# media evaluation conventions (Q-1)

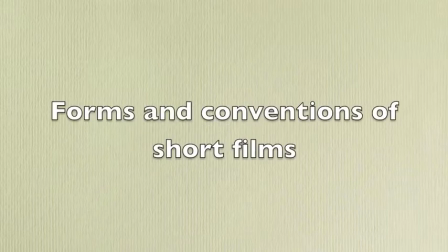For my media product, I produced a short film. I researched and identified the typical forms and conventions used in short films.
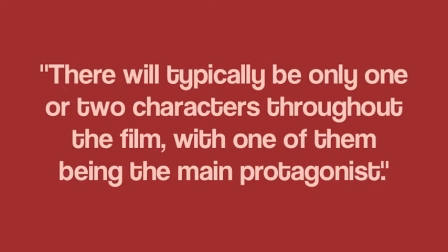There will typically be only one or two characters throughout the film, with one of them being the main protagonist.
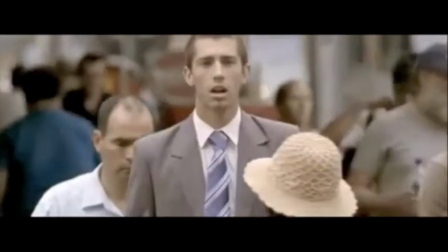This short film, Signs, directed by Patrick Hughes, used this convention. There are only two characters, the man and the woman.
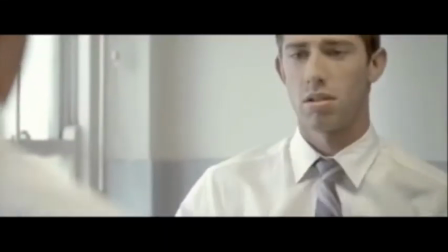However, its main protagonist is the man.
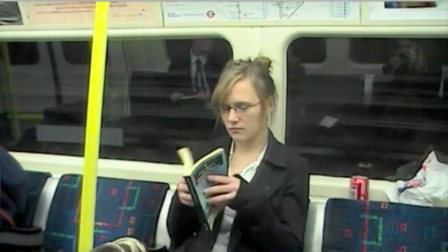I also use this convention in a similar way. Only two characters, the man and the woman, are present in my film.
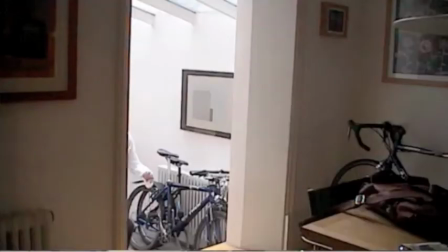The main protagonist is the woman, as we see her life in a more intimate and detailed way, with the majority of the story seen through her eyes.
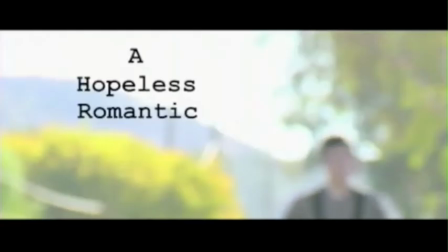There is often no dialogue, which is normally replaced by a voiceover. A Hopeless Romance, a short film directed by Travis Cook, used this convention.
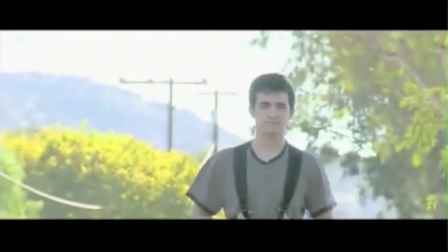The whole film is narrated by a voiceover.
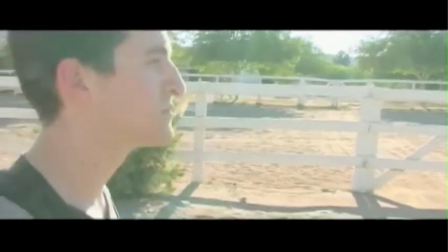Not a bad looking guy, huh? Yep, just by looking at him, anyone would think, man, he's got it easy.
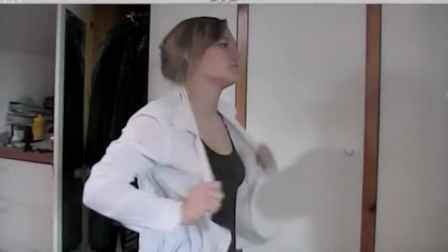Not a care in the world. In my short film, I used the form of having no dialogue. However, I challenged the convention of replacing it with a voiceover.
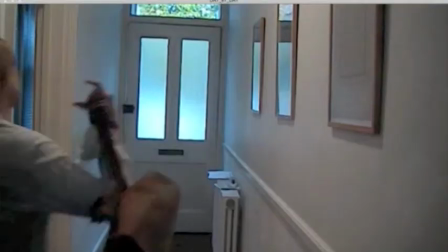Instead, I relied on purely my soundtrack and diegetic sound for my audio.
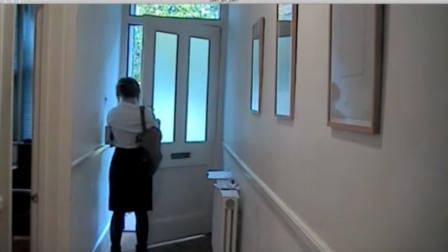For example, when the woman is getting ready for work, I chose a sad and mellow song to make her emotions clear.
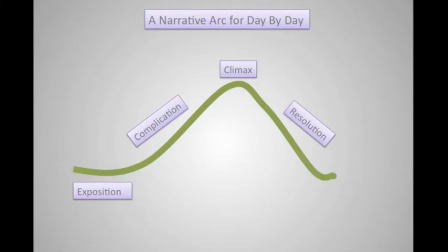I studied the common tool when constructing an effective narrative, the narrative arc. I constructed my own narrative arc and tried to identify whether I'd kept to its form.
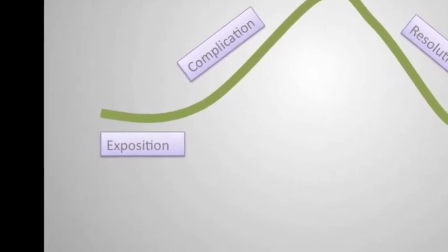My first sequence of my film is the exposition, as it informs the audience about the plot, theme, setting, and main protagonist of my film.
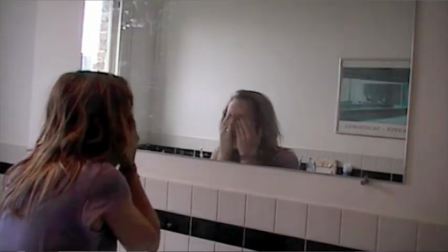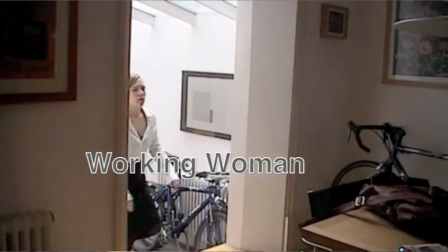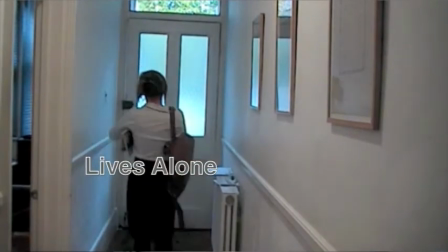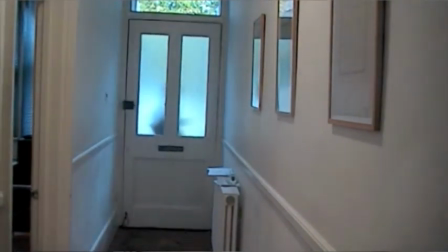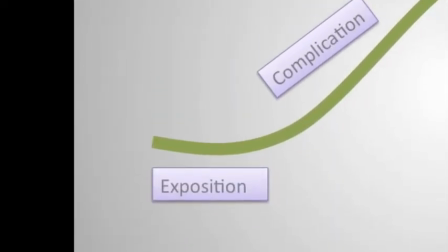When trying to identify the complication in my film, I realized the complication is in the exposition.
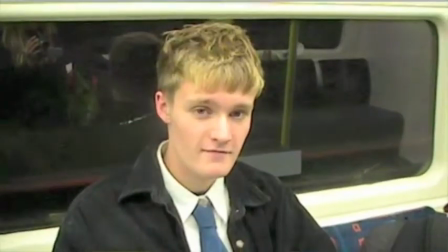The woman's life is the complication. The relationship that we see develop is the resolution to the problem.
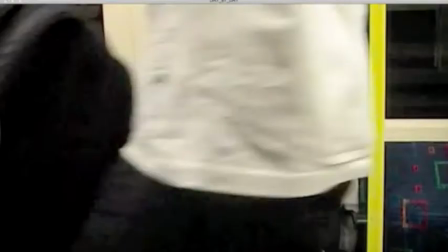I realized this is a film of progression, not complication. So in this case, I have challenged, then developed the form.
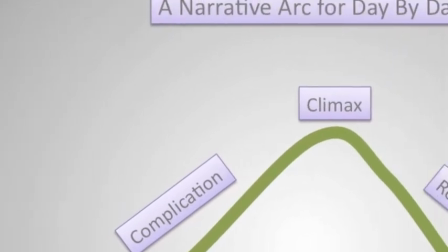The climax of my film is at the point the man gives the woman his note, followed by her discovery of it.
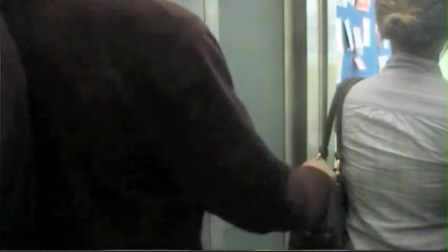First floor. Doors opening.
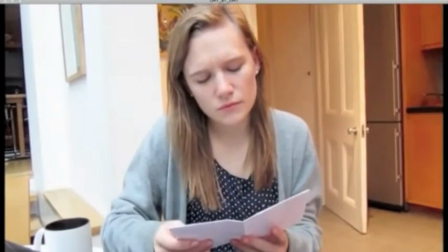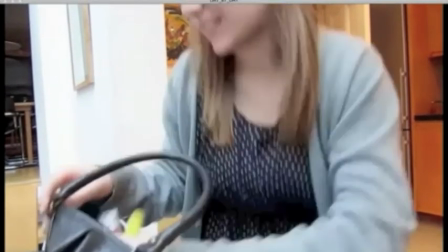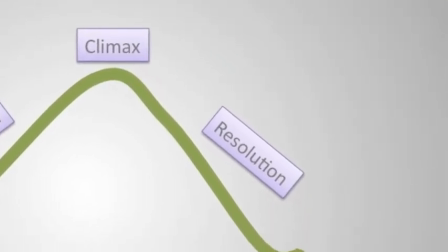The resolution of my film is more like the result of the resolution throughout the film.
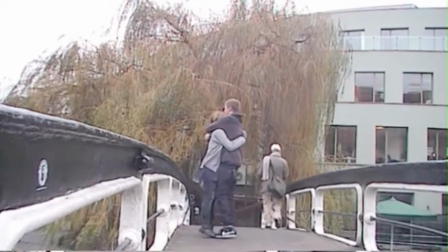We witness their relationship forming and her happiness as a result of it.
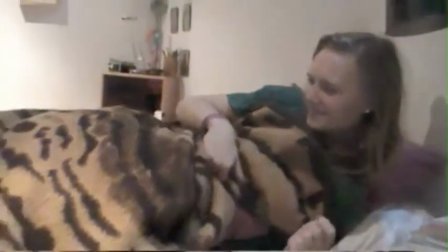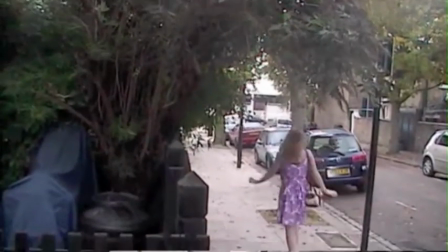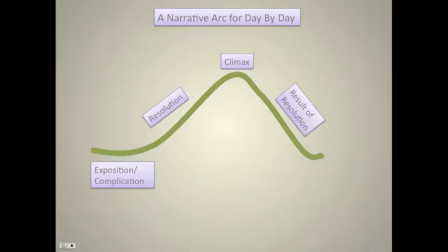After identifying my key tools of a successful narrative, I reconstructed my personal narrative arc, which fits with Day by Day.
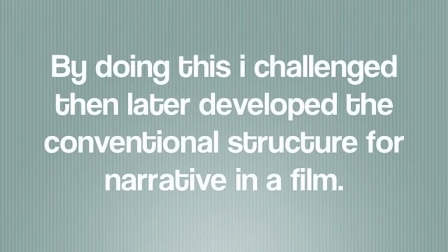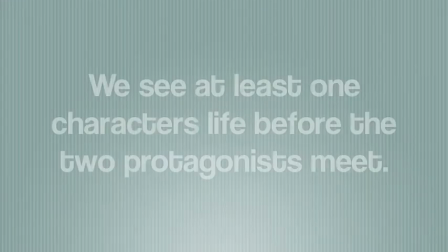I then started to look more specifically at the genre of my film, romance. We see at least one character's life before the two protagonists meet.
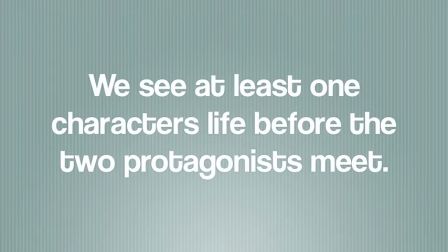This is so the audience already has some empathy for the character. I use this convention.
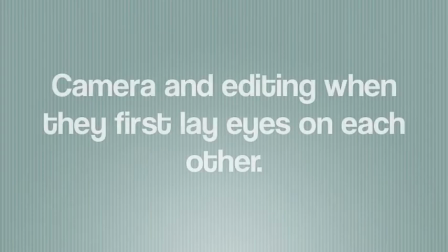The audience know the woman when her and the man first meet. The first encounter between two protagonists in a romance is very important. The audience need to believe in their attraction in order to be able to relate. A common form used in romances is the camera and editing on this crucial scene.
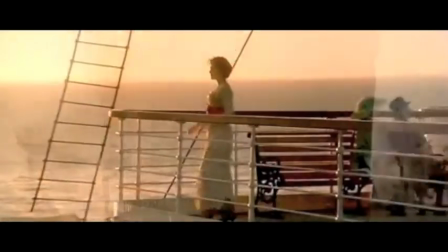In Titanic, they use close-ups of the characters and editing to form an eyeline match between the two characters.
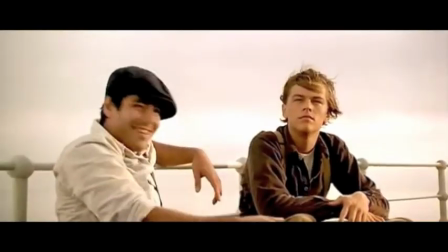You'll never get next to the likes of her.
I use this form in a similar way.
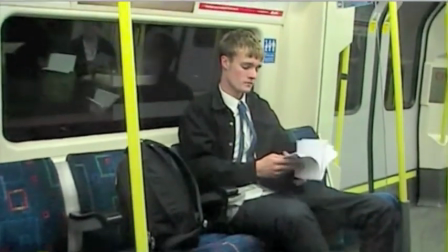The close-ups of both the characters and their eyeline match between them makes it clear to the audience the chemistry and attraction between the two strangers.